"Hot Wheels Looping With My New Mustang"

It looks super clean, sounds fantastic, and you can also do some live post-processing effects, which I really like.
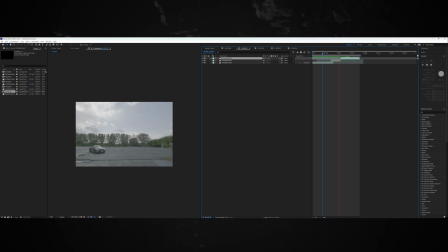[4:12]
I brought all my footage in Adobe After Effects and I started laying out my final edit, of course with all its mistakes still present. For example, Enzo is holding the toy car where I'm taking it. Obviously, you do not want to see his hand or the toy car just before I take it.
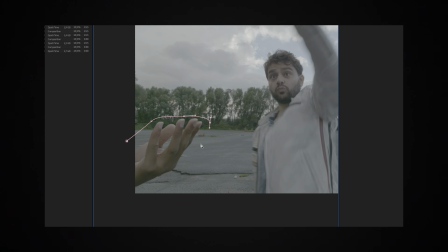[4:28]
So all of these things, I removed it with a clean plate version of my shot and also some masking techniques
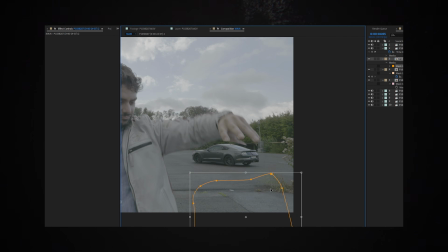[4:33]
to remove the hands of him or to remove my car in the background when it wasn't supposed to be there.
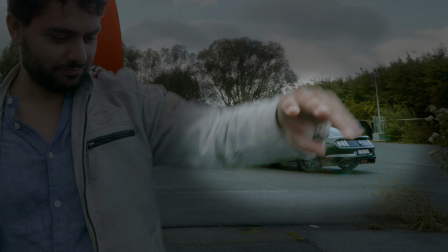[4:38]
I also froze a shot of my own car and masked it out to give it some suspension. That just makes it look a lot more real.
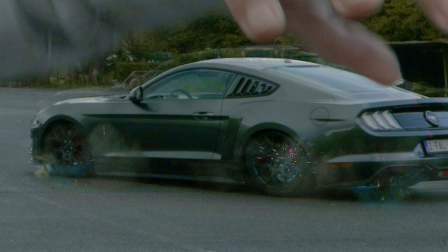[4:44]
I also gave it some smoke and some spark effects to give it an impact with the floor.
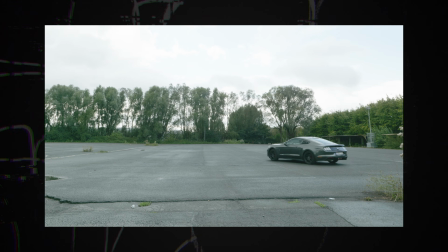[4:49]
Once I had that, you see me running towards my own car, get in and take off. I'm taking off towards the loop, but there is currently no loop present.
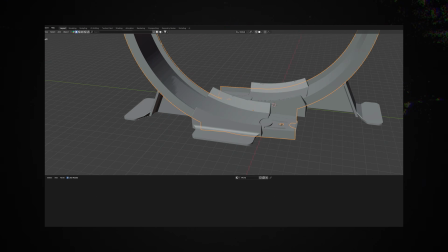[4:58]
So now I'm exporting my shot to Blender, where I'm going to place my loop in the perfect perspective of my shot.
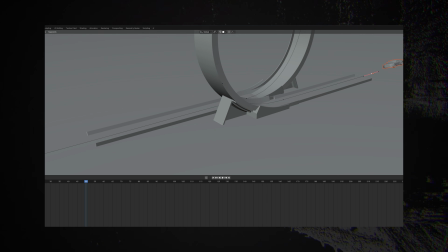[5:03]
Now I need my CGI Mustang to do the actual loop. So I place the CGI Mustang in the same position like my real car in the real shot,
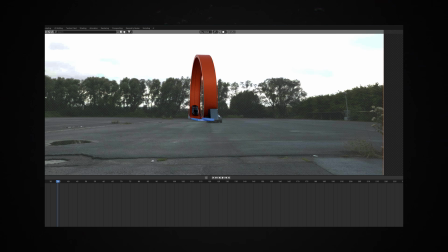[5:12]
and then I drew a path going through the loop and I animated my car going through the path. Once that was done, that was basically it. I exported this and back to After Effects. In After Effects, I have my loop in the middle where my car is now driving through. I did some color matching and I added some noise to make it look integrated into my shot. After some perfect masking and some perfect cuts, I added some sound effects to top it off, and this was my result. Enjoy!
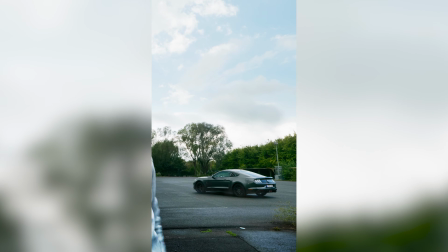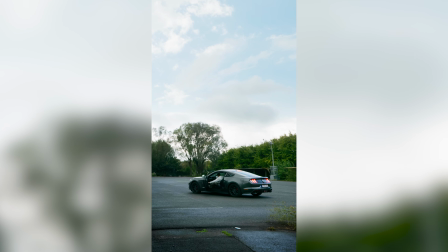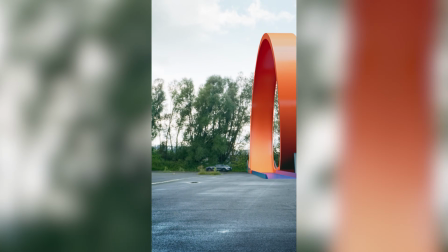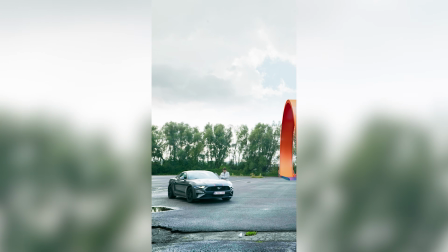If you want to create epic videos yourself, go to filmbro.com.
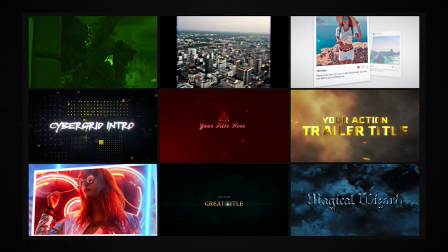[6:13]
It's a company that I co-founded, and we have a bunch of free templates and assets that you can use to create epic videos yourself. That's it for this video. Make sure to like and subscribe if you want to see more of this. Also check out my monkey video here if you want to keep watching. Until the next time, create epic videos. Bye.